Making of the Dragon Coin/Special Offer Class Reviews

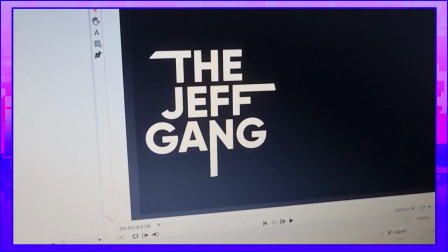[4:07]
The music isn't added in this segment, at least in this project file,
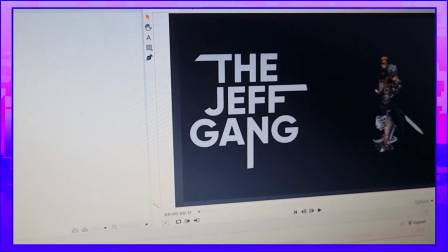[4:12]
because I always export my videos and then I add the music in, and then I audio balance it.
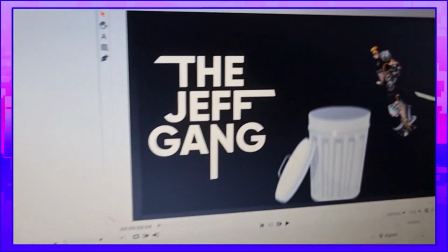[4:18]
So over here, is trash. Okay, so for this whole segment, it's like a lot of like, it's simple, but like it's not.
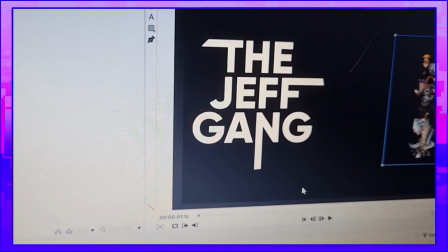[4:25]
Like you can see this whole direction thing. I could have figured something out better, but it's alright.
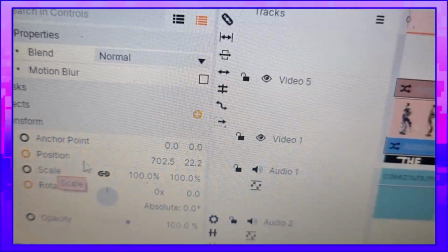[4:32]
I mean, it works. Over here, you can see that this whole thing is there. So I changed the position and the rotation of the footage.
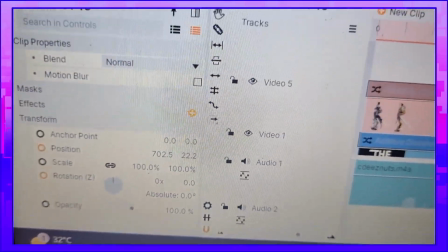[4:40]
So when I play it, one second, I'll just show you what I mean.
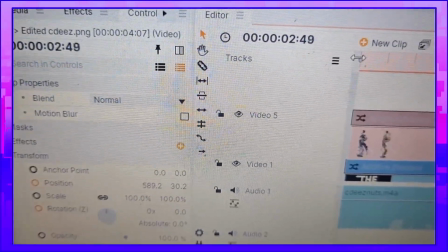[4:45]
So when I play it, you'll see that they change. Okay, they don't change, but like, okay, I have to go by keep by frame.
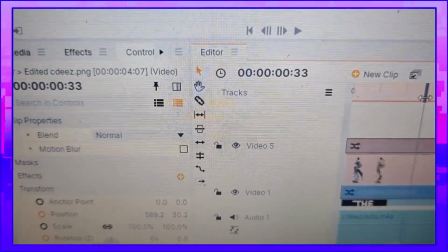[4:53]
Okay, fine. So as you can see over here, they do change.
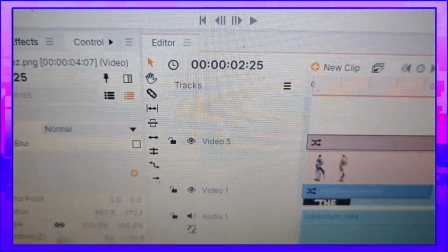[4:59]
and then that's it. They just go away. The layer just cuts. So over here, as you can see, what I did was I
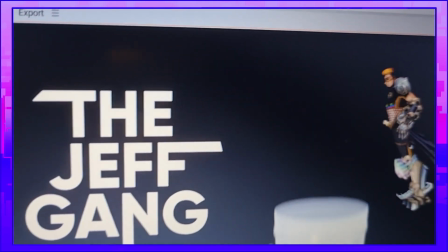[5:09]
keyframed the positions at like certain moments just to get this whole thing.
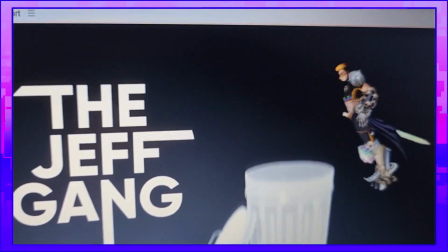[5:13]
So I first rotated it out. I was constantly rotating it at the same time as changing the position.
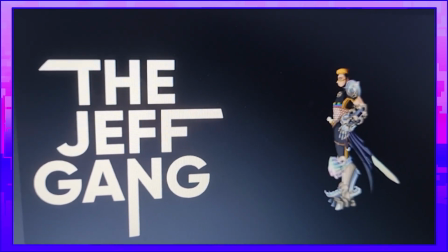[5:19]
Like, okay, so first over here, you can see that it just moves.
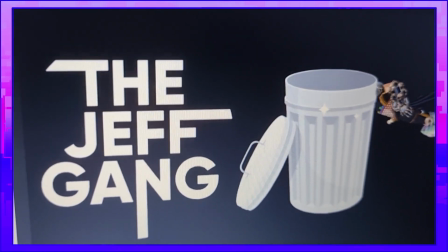[5:22]
But then over here, I rotate it, and then I bring the dustbin in by just a simple transition.
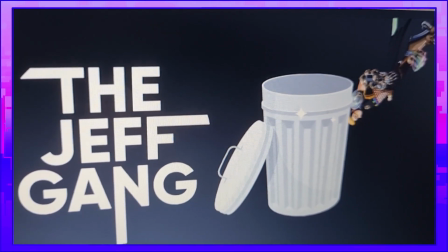[5:29]
And you can see that it's pretty choppy. It's not really that good, but like it works.
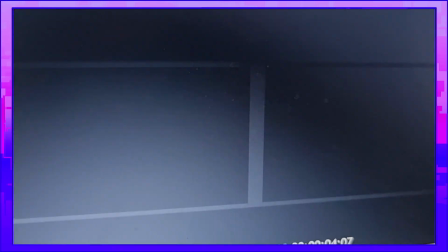[5:34]
And like since Corrupted Doomstalk goes behind the dustbin,
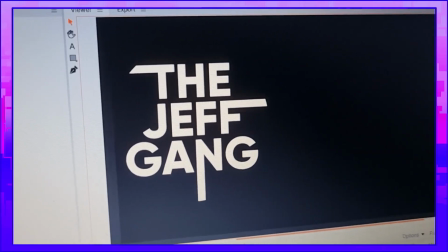[5:39]
I decided to make it go away as quick as possible so that people just don't feel too off about it immediately.
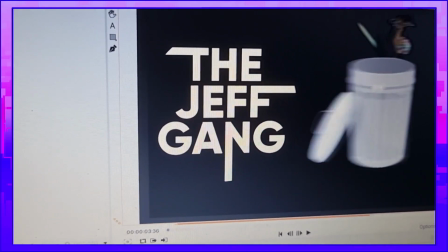[5:46]
Because I really wasn't gonna go out there and like make an effort to like cut out the dustbin and like make it mask over it and all that,
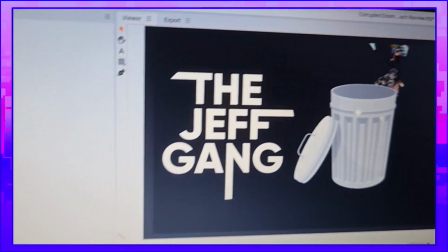[5:53]
just so that this one small second of a scene can just work better. Like I'm not doing that.
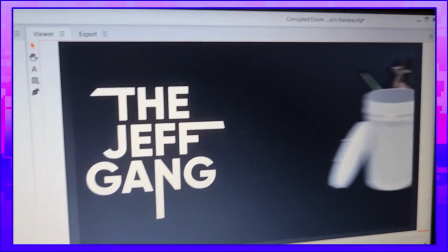[5:59]
It's a class review. Like people are there for the information more than the actual jokes.
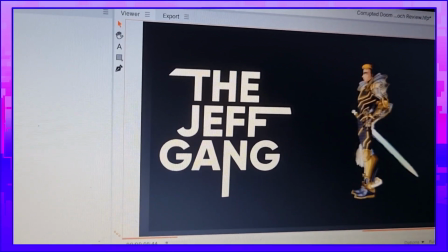[6:02]
So yeah, and then I just make Timeless Destiny Epoch appear because it's the supreme one.
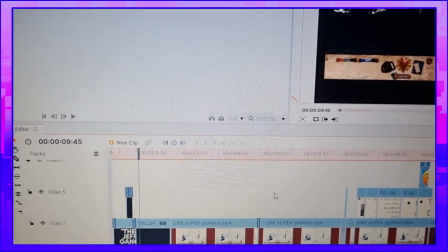[6:08]
You know, Underworld Epoch went through a lot.
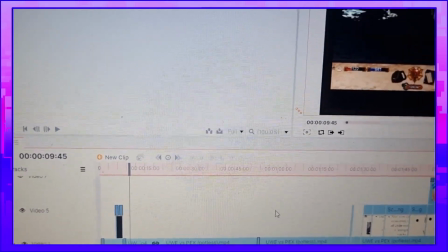[6:10]
It went through its buff era, it went through its nerfed era, and then it went back to being a broken class as always.
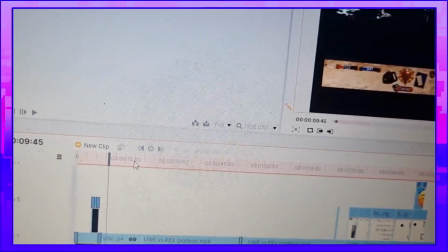[6:19]
So what I did was I had this whole thing,
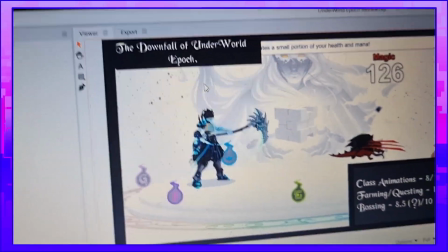[6:25]
and like I had it as Downfall of Underworld Epoch as over here, as you can see, and I had the bossing rating have a question mark because it's not decided 100%.
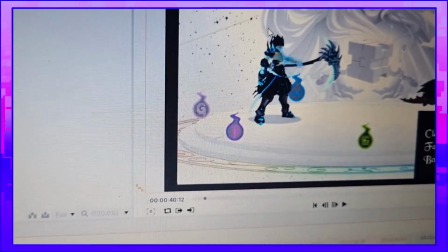[6:33]
This was the bossing rating which I had it set to before it was buffed.
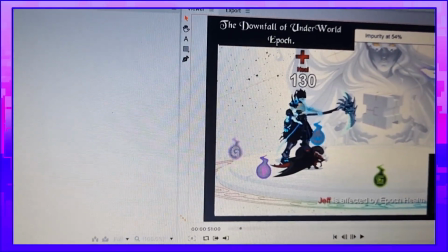[6:38]
And in the scenarios that the classes do get changed after the release of the class reviews,
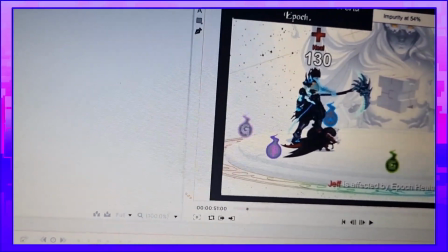[6:43]
I would be making a separate updates video for said class with their like title and everything,
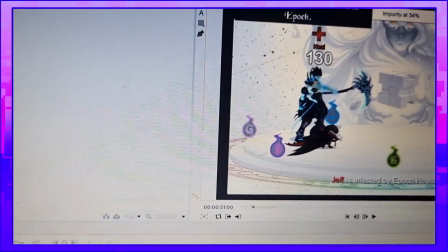[6:51]
and I would just put it next to the old video in the playlist itself, which I'll link down below.
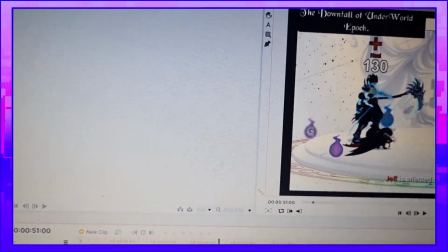[6:57]
So in that playlist, I would just add the new updated video so that people can just watch it from there, and I'll make it public as well.
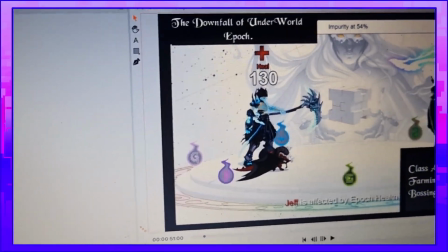[7:04]
Like if there are any changes to the ratings or anything like that, then I would make a video like that.
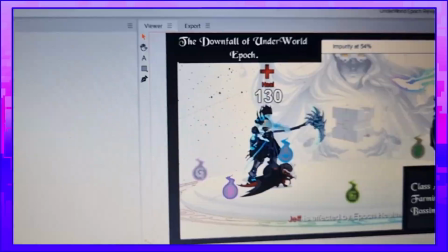[7:09]
But right now, since I was pretty lucky to get this done after the changes, I had some fun making this one because I decided to play around with it more.
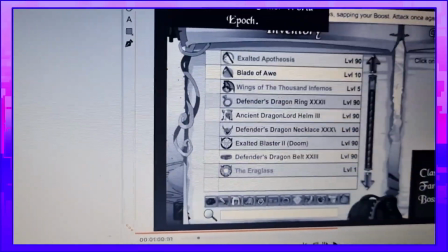[7:17]
Because I was anyways going to do this whole thing where I turn it into black and white just to highlight how sad it is.
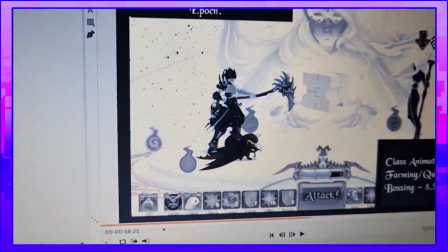[7:25]
I even have like sad music playing in the background. Not in this file, of course, but in the one that's the final edited one.
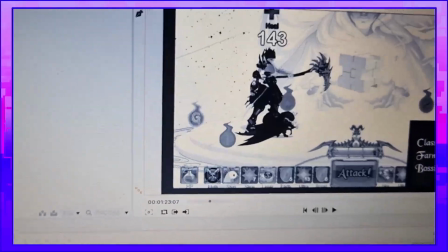[7:32]
So it goes black and white and then it's all sad. Since Underworld Epoch got changed, I decided to make like this quick cut.
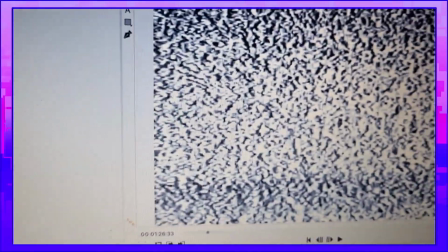[7:40] To conclude, Underworld Epoch.
Cut it over there, and then I bring the static effect over here.
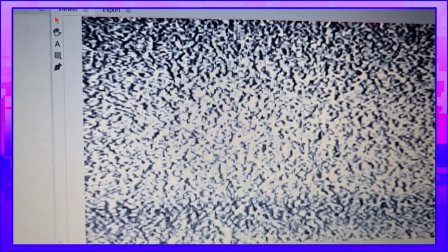[7:47]
It's not an effect, it's a video.
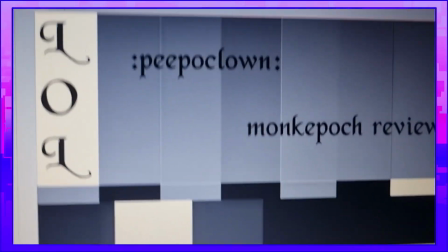[7:50]
And well, yeah, I threw these random text boxes in just for fun because it would be really funny.
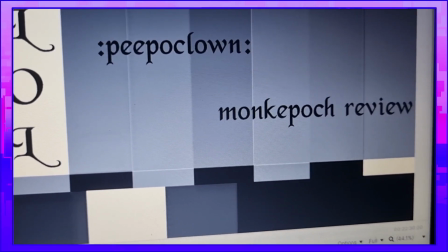[7:57]
And I had removed every single layer as well. It breaks the entire class review, as you can see.
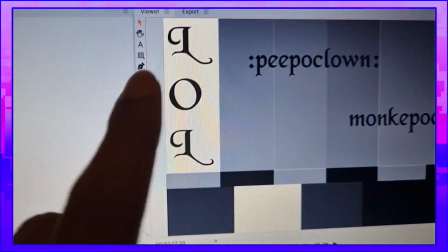[8:02]
Like there's no borders over there. There's nothing written on it. It's just like this, and this.
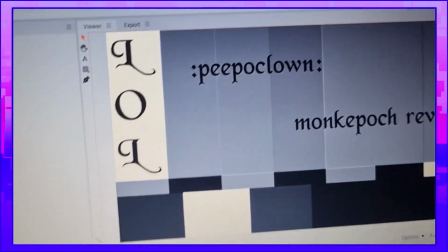[8:07]
Like that's it.